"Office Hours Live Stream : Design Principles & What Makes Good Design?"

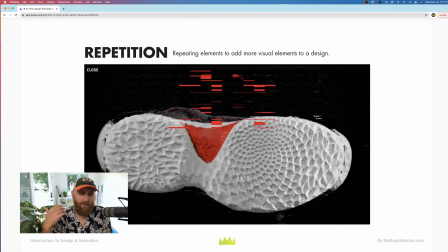(12:22)
Using patterns can be incredibly powerful, but just this idea of repetition, of just repeating elements to add more designs here, this kind of glitch design that you see so much of, just repeating these same kind of forms.
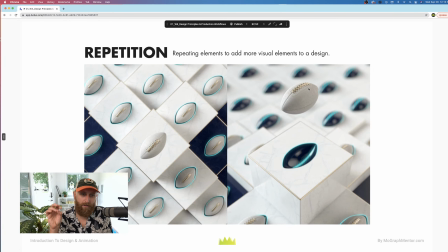(12:35)
Certainly one way to go about it, right? Here's another example of repetition. If you're like a 3D motion designer, using that cloner is a great, easy way to get a nice repetitive design. There's just something rhythmic about looking at an image where you're seeing something repeated over and over.
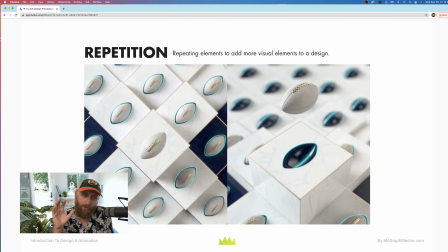(12:52)
It has a kind of a pattern-like feel. So that's, again, a really useful design principle to be thinking about.
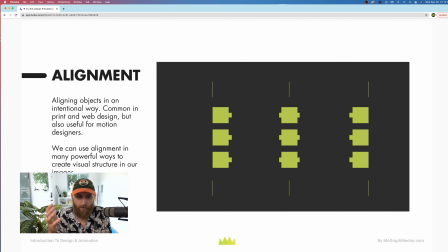(12:59)
Alignment really comes to us from print and web and that kind of thing, but within motion design is super important and powerful, right? Because it just creates that invisible structure, and our brains are really good at filling in between lines, right? So aligning things really effectively is a great way to
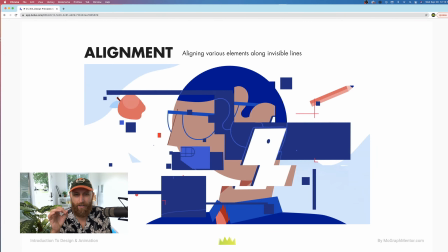(13:19)
create a stronger looking design, right? So like aligning various elements along invisible lines. If we were to draw lines over this, we would see that there are things that are aligned. Like, it feels random and messy, but if you really like look at some of these parts of the design,
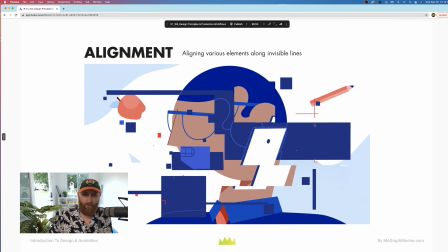(13:38)
there's like a perfect alignment going on at certain places.
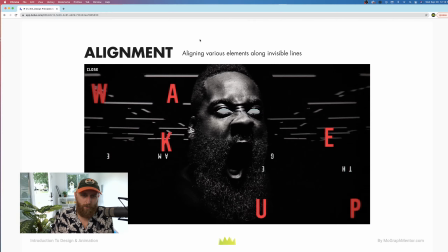(13:43)
So that is a really helpful kind of design principle. This kind of thing too, where let's say you're using typography and it's very pulled apart and it's more of a design element. It's not really meant to be legible, but you can see the alignment in here, right? Like this K and this E are perfectly aligned.
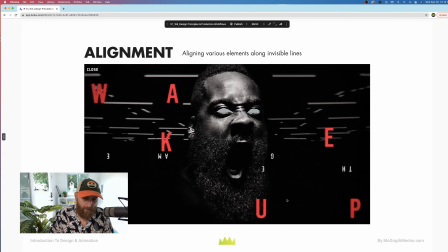(14:02)
These elements here are perfectly aligned, and these are perfectly aligned along some kind of plane, some kind of line. So right, even if you're doing something like that, alignment becomes super, super important.
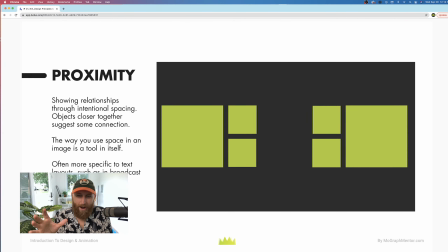(14:18)
Proximity is, again, graphic design kind of principles when you want people to read information, right?
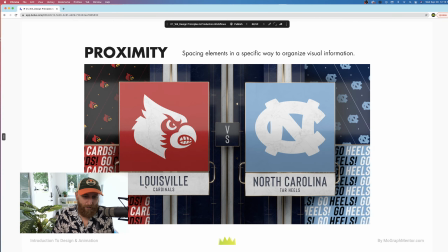(14:25)
So like the spacing of elements. So proximity here is having Louisville Cardinals together on this side, and then all this space, and then North Carolina Tar Heels. It's just mostly about coherence and legibility. So here again, proximity, right?
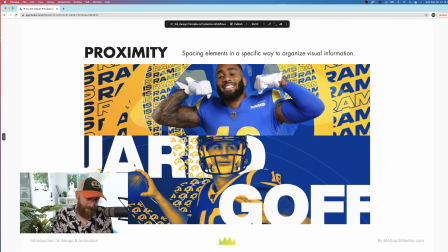(14:40)
Grouping these together, Jared, Goff, these elements here together. You're just you're suggesting the organization of the visual information.
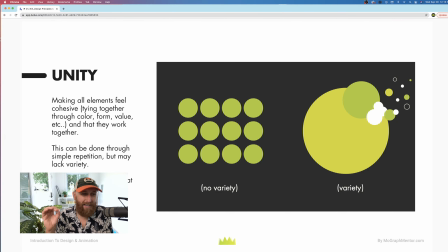(14:50)
So it's a very graphic designy type principle. Getting into some more abstract kind of things, unity, right? Making all elements feel cohesive, right? There's some subjectivity there but not entirely, right? Just like trying to tie together color, form, value. This can be done through simple repetition.
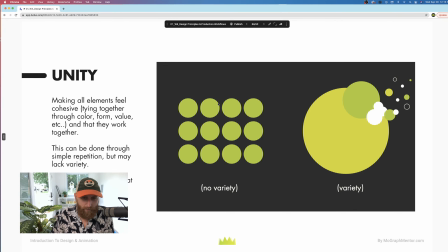(15:09)
Like there's a unity to just repeating the same thing over and over, right? It doesn't feel like incoherent in any way. But there's unity with variety, right? Like making sure, I'm using all circular elements here to design this piece, but they don't need to just be repetitive and uniform, right?
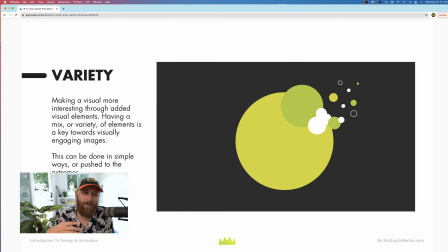(15:28)
It can have an interesting variety, and variety is another really interesting design principle, especially when we're doing super design-driven work, where just making sure you got a diversity, a variety of elements, right? Some lines are totally filled, some are stroked.
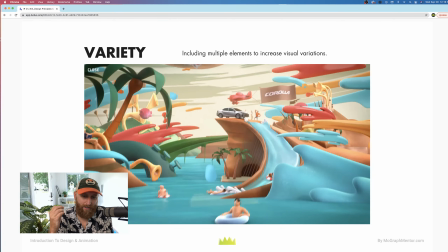(15:46)
This is obviously a very simple design, but you can see a lot of great examples of variety where you want just like a lot of different elements, a lot of different colors, a lot of different forms, a lot of different shapes.
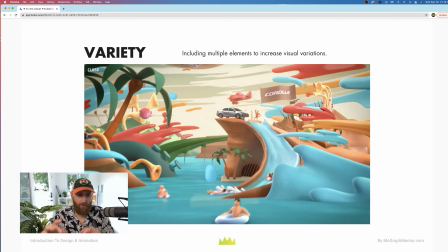(15:59)
Variety in and of itself, although it's hard because then you have more to compose and you really need to make sure you've got a nice framing for your shot, nice compositions.
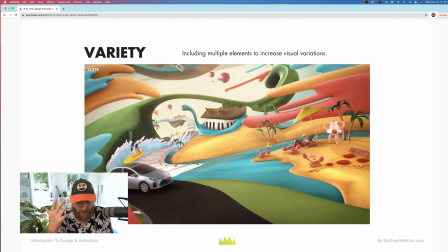(16:08)
But obviously varieties are just a great way to engage our mind, right? When we're looking at visual art like this, just seeing so many different things going on is a really
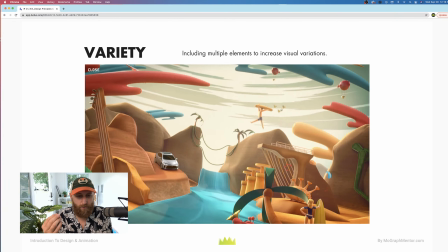(16:20)
easy way to get people to want to look at your images, right? And there's obviously other beautiful elements to this as well.
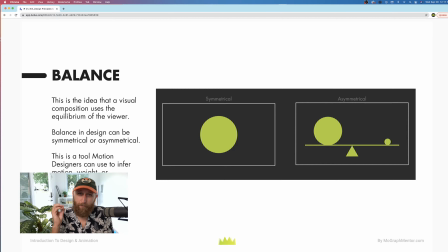(16:29)
The idea of balance, right?
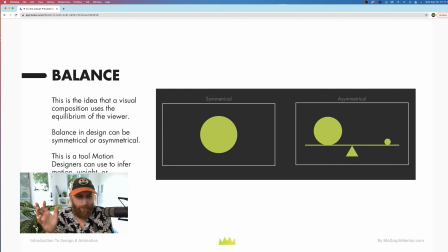(16:31)
This is the idea that a visual composition uses the equilibrium of the viewer, right? So even when we're just looking at a still design, something in our brain is like telling us whether it's balanced or it's imbalanced.
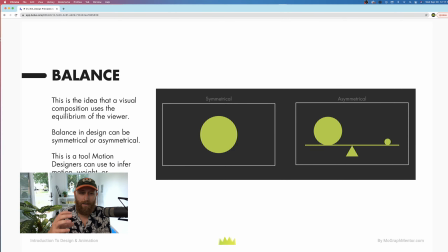(16:43)
And you can be imbalanced, and a lot of times that's a great tool or device to suggest movement or to suggest what's coming next. But sometimes you want a composition that just feels balanced, that the eye just rests and takes it in and looks at it.
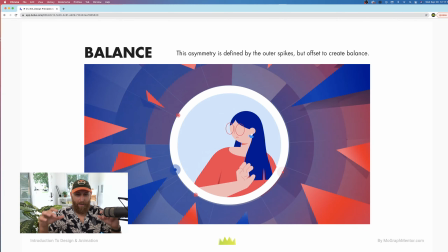(16:57)
And that's where like a symmetrical or an asymmetrical kind of balance is, in cinematography terms, almost like a closed composition, something that's very, very particularly designed and composed in a specific way. So our eye just kind of rests. We're not looking to necessarily go anywhere else.
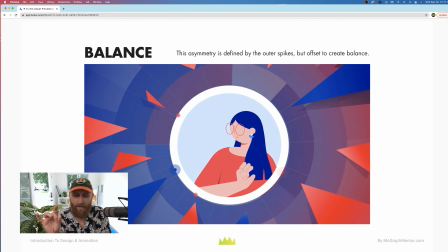(17:16)
Like this is obviously very balanced image with this circle right in the center. But given all these elements on the exterior, right, you would definitely call it asymmetrical. And a lot of times you see this over and over, right? There's one element sitting high up on the right, and you got to balance that with a roughly equally sized element down here on the left.
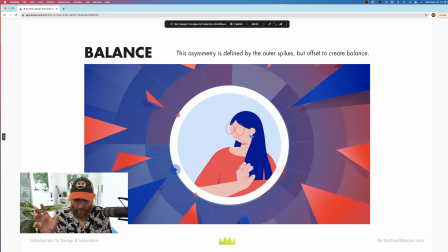(17:34)
So like a very simple example of that nice asymmetrical balance.
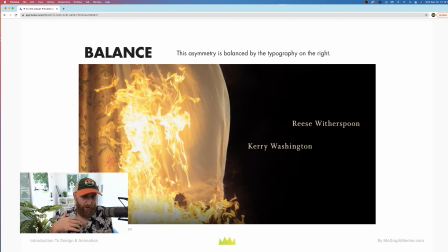(17:39)
And again, right, like an even more extreme version of an asymmetrical balance, right? The entire left side of the screen is really, pulling our eye in with all of this fire. And then just having these sitting up a little bit high and to the right just kind of balances it out a little bit.
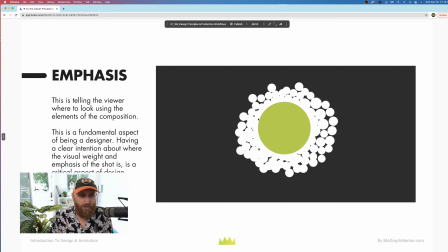(17:57)
So certainly contextual on what the shot needs, but an important one nonetheless. Emphasis is obviously incredibly important when you really want to direct the viewer's eye. And something we talk a lot about in motion design is like eye flow, of where should I be looking?
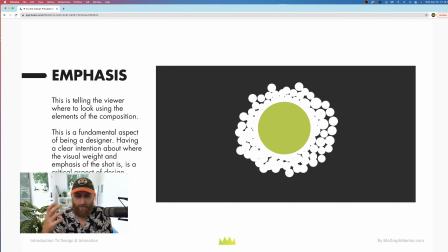(18:15)
And a really interesting film or video or ad will often have like a really good eye flow where you're taking the viewer to this side of the composition and the other side of the composition, and you're kind of taking them on this journey to be looking at different parts of your canvas.
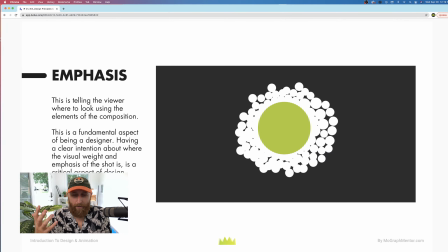(18:31)
But emphasis as a design principle is about like, how do you get people to look where you want them to look?
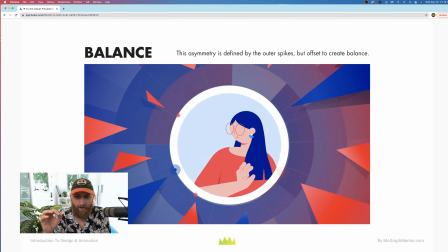(18:37)
And obviously just arranging all the elements right there in the center, or even going back to this kind of thing, like using essentially arrows or shapes that point in a direction, right? Like this is an unmistakable composition of where we're supposed to be looking, especially with all of these converging,
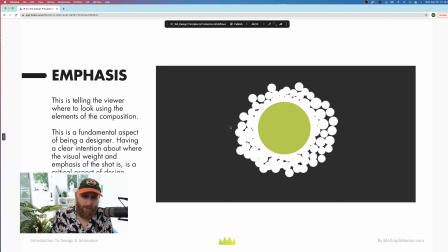(18:55)
almost arrow-like points pointing into the center of the composition, right?
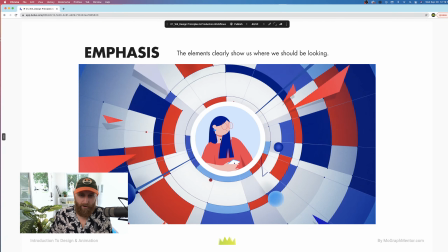(18:59)
And just coming back to this here, it's very, very clear what we're supposed to be looking at. And so the emphasis is kind of unmistakable. The biggest obstacle, we see a lot of people who are very, very new to graphic design or visual design generally, is they will ignore this.
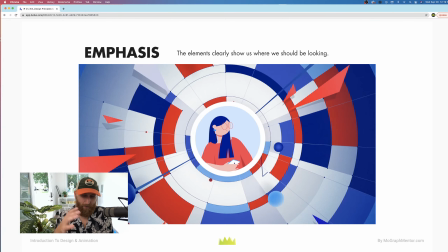(19:19)
They'll ignore emphasis, and there'll be too much going on, right? Like they needed to simplify their design or their shot and just make it easier for me to know where I should look, as opposed to trying to do too much and having too many things for me to look at, right? And so when we're critiquing work and looking at work,
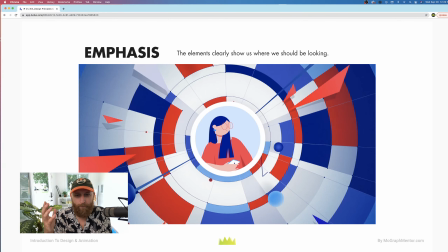(19:37)
emphasis is often like right at the core of how we can improve any kind of design, right?
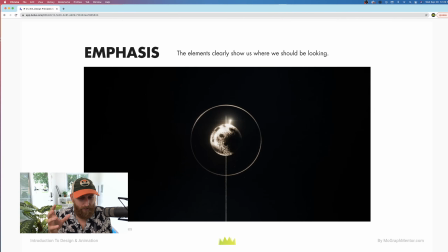(19:43)
And obviously like simplicity and minimalism does the heavy lifting for you, right? Like emphasis, like, there's nothing else in the shot here. So it's clear we're going to look right at the center, and the value structure of how bright this is and how dark the environment is makes it incredibly easy for where we should be looking.
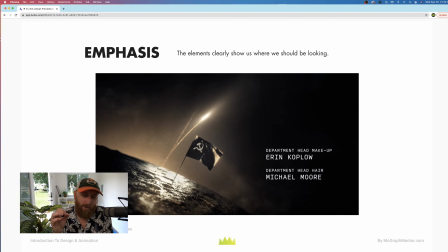(20:02)
So, emphasis is one of those ones where it's like it should be easy, and it can be difficult for beginners often because they're just doing too much and they need to simplify and realize, for every shot in your film or every shot in your piece, you get one emphasis, right?
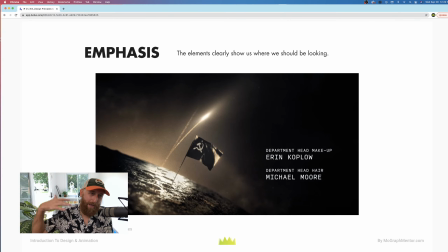(20:19)
Don't think that you're going to, be better than this rule and kind of break this rule. Keep it simple, right? There should be one clear place that I'm looking, and that should be obvious. And it doesn't mean you can't have information, right? It doesn't mean there can't be things going on. It just has to be obvious where we want to look, right?